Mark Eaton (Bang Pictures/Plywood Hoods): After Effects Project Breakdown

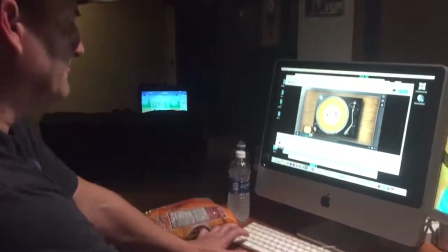Tell me when you're ready. Alright, go ahead.
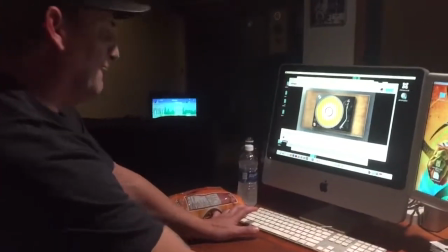So I'm gonna break down the this this video because it when I explained how it came to life it was literally coming to life as I
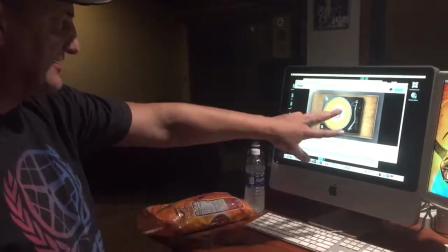was like oh let me try this let me try this let me try this so I this was all done in After Effects but I didn't I
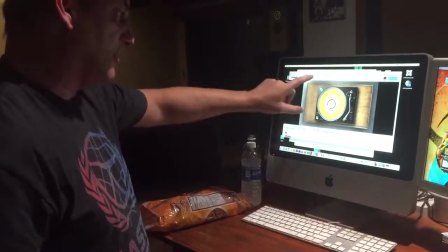had to grab it I don't I didn't I don't own a black turntable so I google image I wanted a black turntable because I wanted
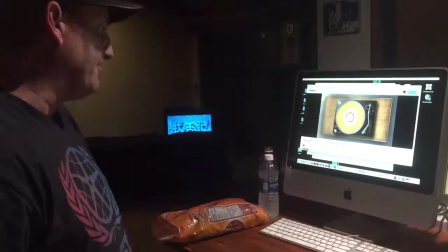it to pop the yellow to pop on the black so that so So I got that.
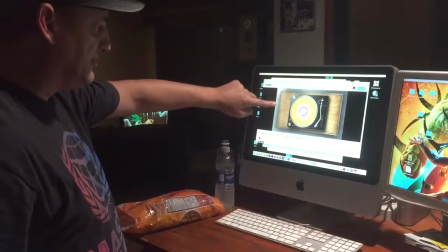I got the Google image of the table. I got the Google image of the cement and the Google image of the turntable.
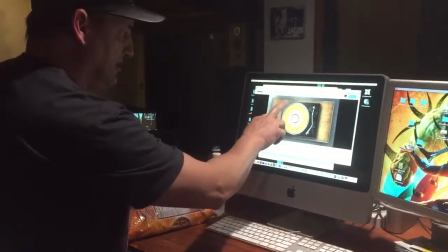But then, so I had to, because of what, you know, to make it spin,
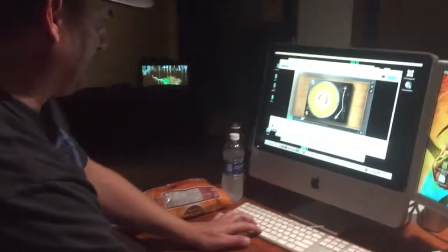these, this, this thing right here, see how it spins?
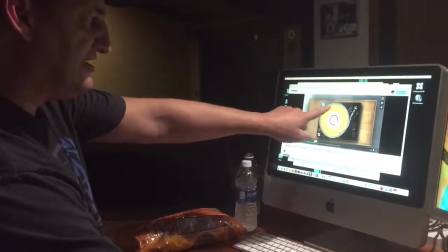It's got to look, there's, there's lighting differences. So there's dark light, dark light.
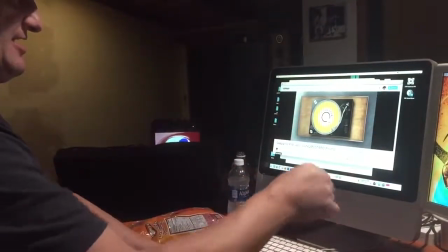I had to Photoshop so it's not super drastic, but it's a normal techniques turntable has like dirty spots on it.
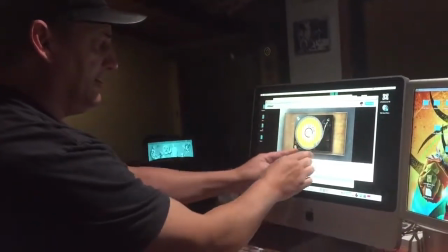So that's literally just like cloned out and then I spun that.
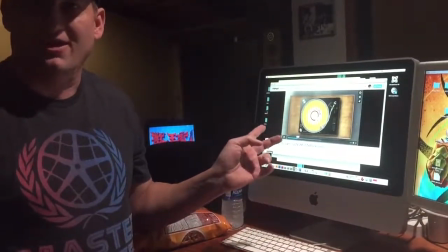So, oh, and I spun it at 33 and a third rotation per minute.
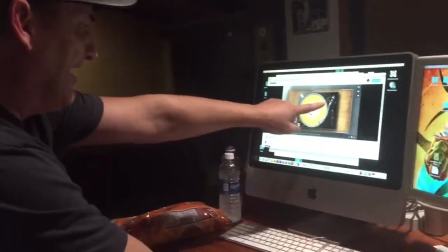33 rotations per minute. Then I like also cut out the arm.
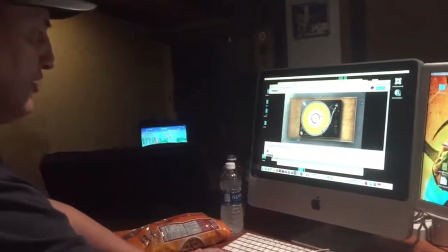I cut out the arm so that it would move and animated that.
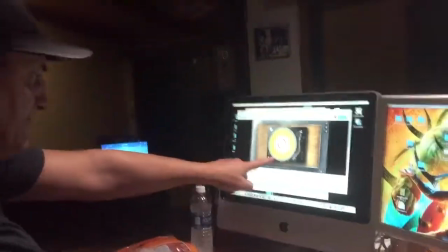Uh, so like wherever it goes to there.
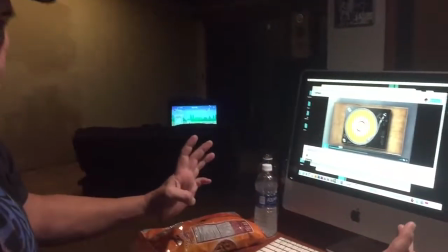Uh, I made, uh, I made this circles to look like the grooves in the, in the record and just like, was like, okay, like here we go.
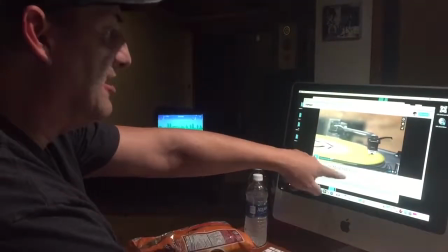We're going to do this like record. So there's another trick. So then I cut to this turntable. This is actually my techniques turntable, which I kind of darkened, darkened down.
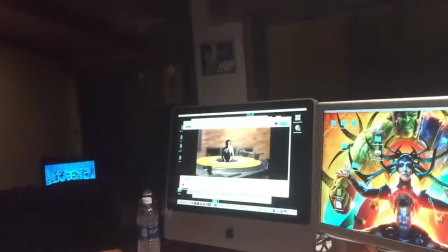So it's not completely obvious that it was. I thought it was the same turn. Yes. So it's not completely the same turntable.
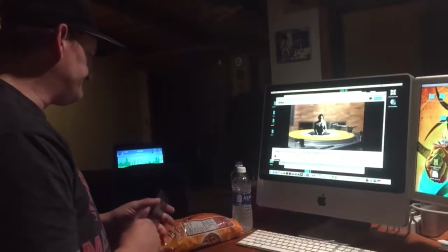It's, um, it's, uh, it's just like, it's mine.
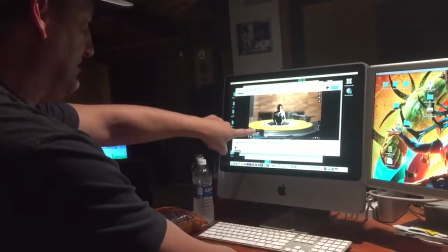So, um, what I did was, uh, so it's actually video of your turntable.
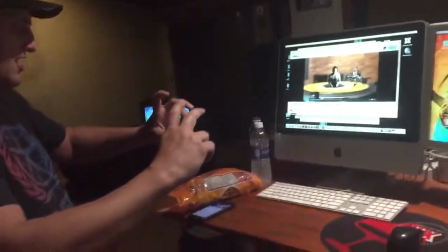So I set up my camera at like a level that I was like, okay, wait, wait.
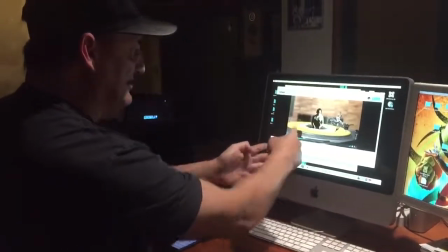I need to make sure that I can see this. I can put the guys, I'm going to have the guys spin around, but they can't get in the way of it and me.
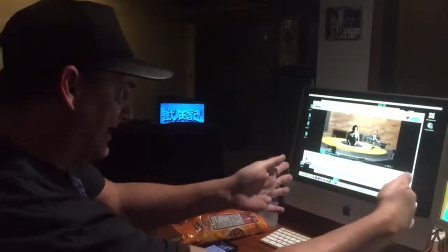So I had to like find the right angle to do that. And then I did that.
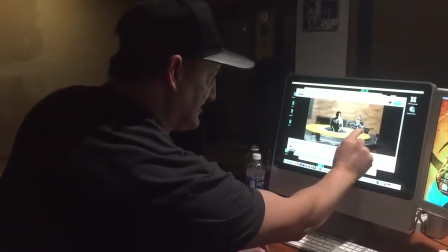And then I literally just photoshopped, just silhouetted out the elements, you know, the background.
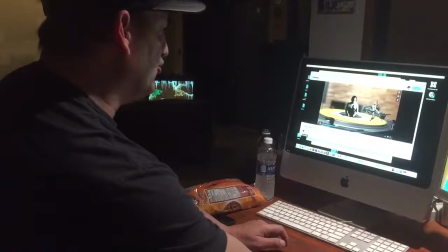And then I found like a studio kind of, there's like speakers in the background.
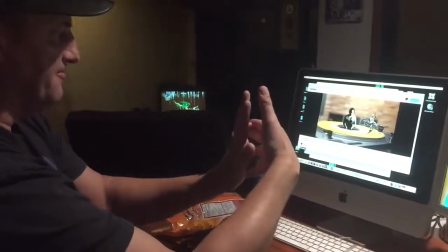It's just kind of like an industrial type of thing that I threw in. See, technically there was a zoom in.
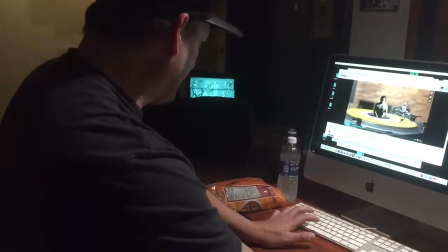I don't think it does it though. I think it was too busy.
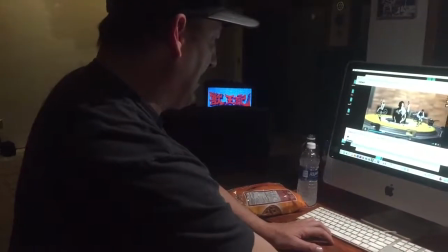I initially had a zoom into it, but instead I I started from the needle to go over.
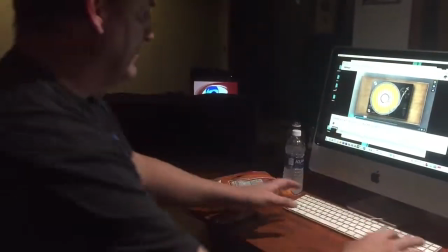So initially, so in After Effects,
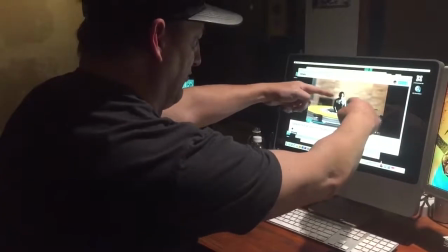in After Effects, you can set up a camera and you can say, okay, I want this here and then I'll put the background like way off in the distance.
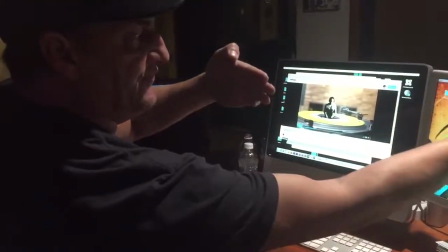So when you move the camera,
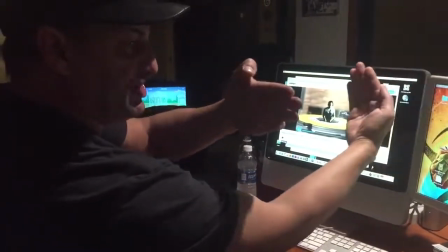it's a parallax that's shallow focus and moves with it, like just as if you were holding the camera.
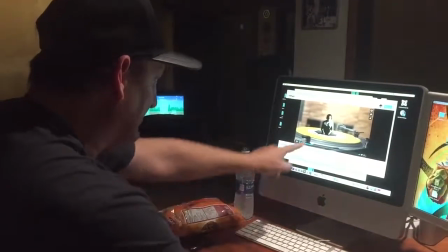So I also have this new trick that I figured out is how to like do an aperture opening.
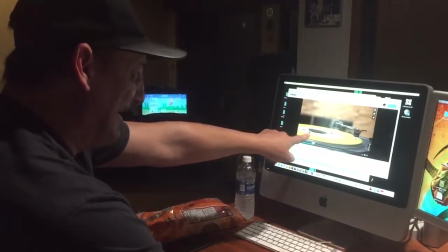So see the aperture opening? Uh-huh. Like that was a really trickery.
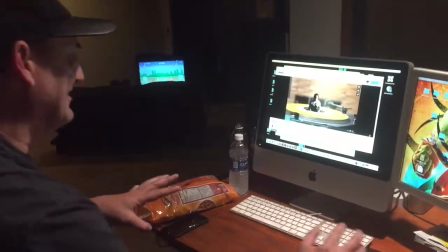That was like some trickery that took me a while to figure that out. That went out. Like the aperture and you had to do like all these masks and weird.
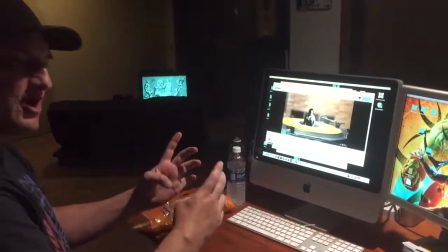So I was like, oh, I can just take that from this other project and apply it. And I was able to.
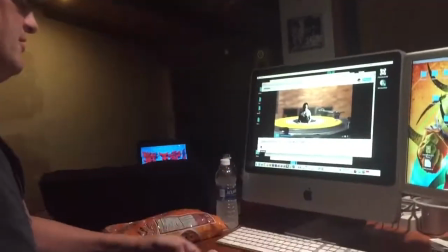So I didn't have to do all the crazy work on that one. So I brought that in.
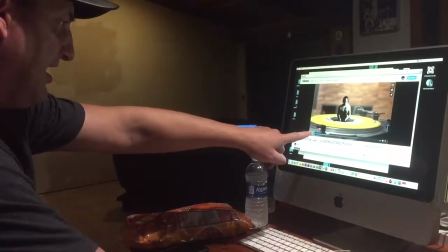And then I was like, I'm just standing there. And it just felt like a little weird. And so I'm like, there's a thing called a puppet tool.
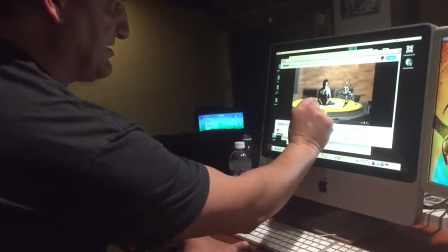And you can put points on anything.